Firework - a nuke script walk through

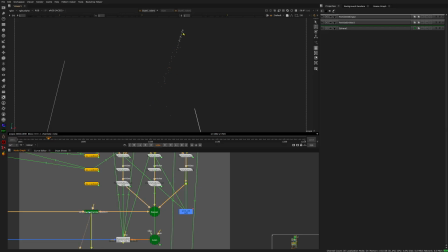484s
And when I add those together, I get 3 different particle emitters, and it's just adding more
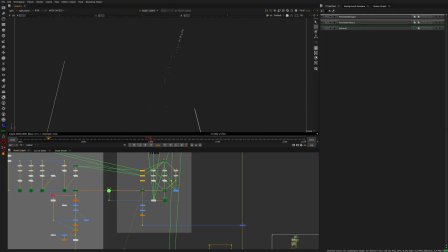492s
dynamic and variation to everything. So this is the trail.
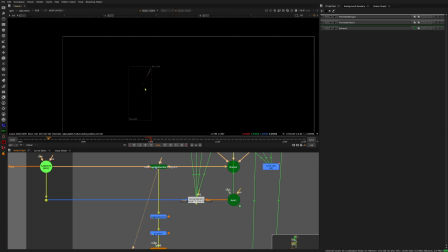500s
Then I gave it some post-processing. I dropped the saturation a bit and tinted it a little green like the flare itself and gave it a little exponential glow to finish it off.
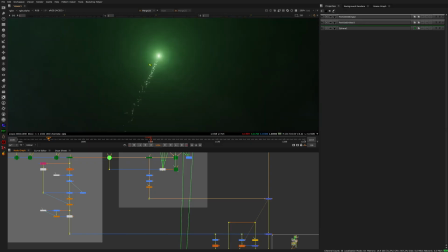511s
And then with everything combined, we have the trail and the smoke. Now let's get into the rocket itself.
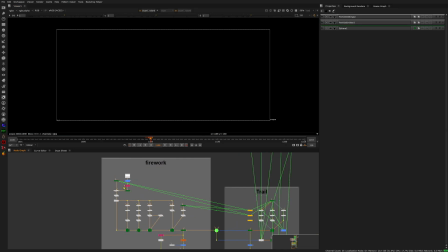521s
I learned a very nice trick here, which I'm going to show you now. So let's view it. This is just a pure particle simulation for the Firework itself, and it's built of multiple parts.
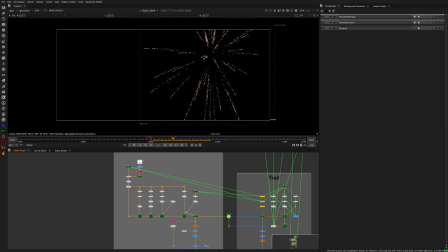537s
Let's start with the first part. So I'm going to connect that here.
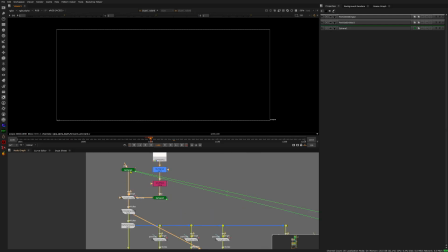542s
The first thing I did is I'm taking the same sphere from here,
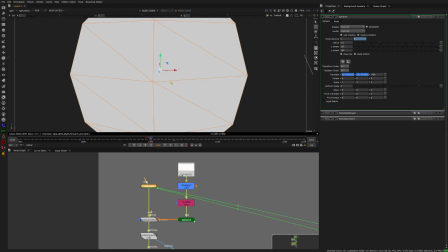549s
and I'm using that sphere to emit from it.
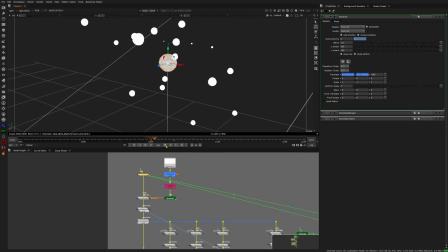555s
The very important part about this, which makes it look nice, which makes it look like it's an actual firework, is that in the emitter I set the emitting to points.
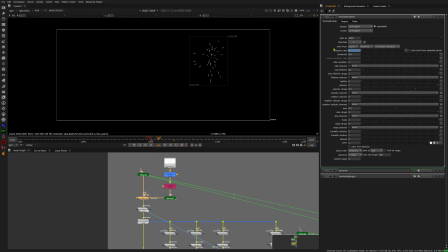573s
Otherwise, if I don't do that, like normally I emit from phases most of the time, so that means that the particles get emitted randomly across the surface of the sphere, and then you get a very random look. But I wanted this trail, this typical trail that you get on fireworks.
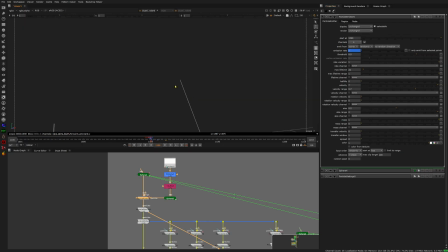591s
So if you set this to points, every point, where's my sphere?
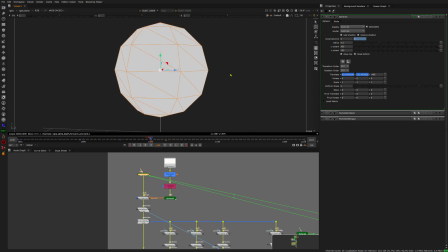597s
Every point will emit in its normal direction. So this point will emit from here, this from there, and so on.
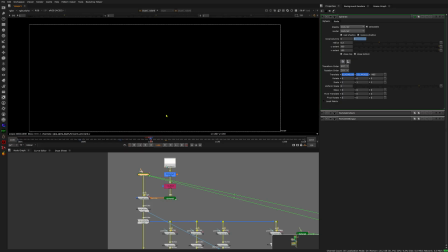604s
So you get this typical firework, like geometric shape that the particles are being shot out. And then in the emitter, it was really just emitting the emission, so that now we get a lot of emission,
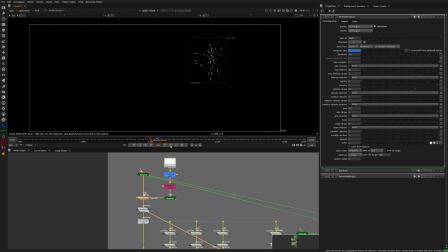622s
and now the emission lowers, so we get just one burst of particles shooting out. So this is the base. And then the next thing that is, this is the trick I found out, is that I wanted to emit from those particles here,
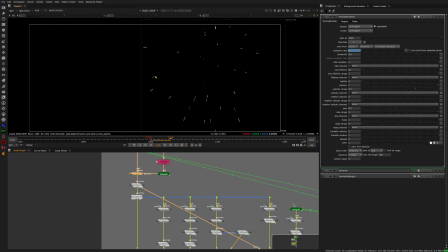641s
I wanted to emit new particles so that every of those leaves a trail that points towards the center. You can technically connect and emit input from an emitter to that whole emitter stream, but then you crashes for some reason.
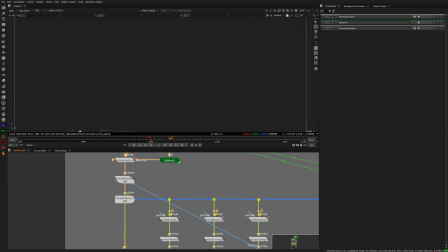658s
So what I found out is that you can just use a particle to geonode. I lost my scene again. So when you use a particle to geonode, it will convert all those particles into actual geometry.
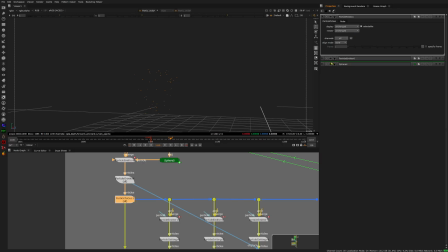679s
And if you leave the node by default, it will do that for every frame. And this way, you can just use that entire stream here
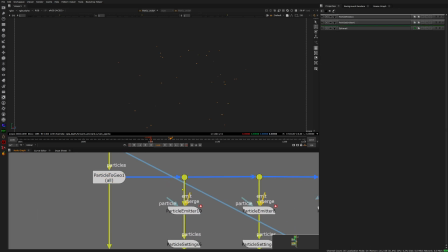690s
as geo that's already existing and plug that into the emit input of a new emitter. That means that the new emitter will pick up those points that I created here and emit from them.
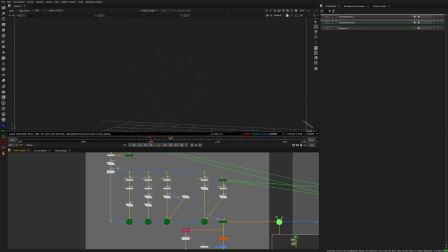703s
And what you get then, let's connect one of those,
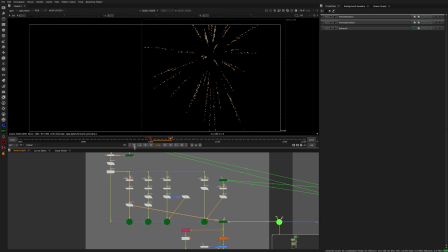708s
is, you can see that the particles, the first ones that I created, just the single points, they're shooting out and now leaving a trail of new particles that I emit from a second emitter.
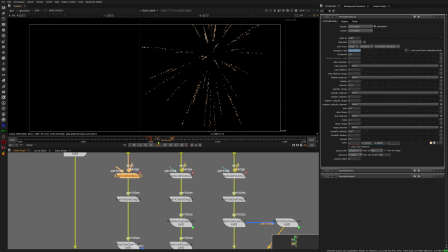720s
And here I just did the same. I animated the emission rate to start later on so that we cannot see the center of the sphere, and starts emitting a little later.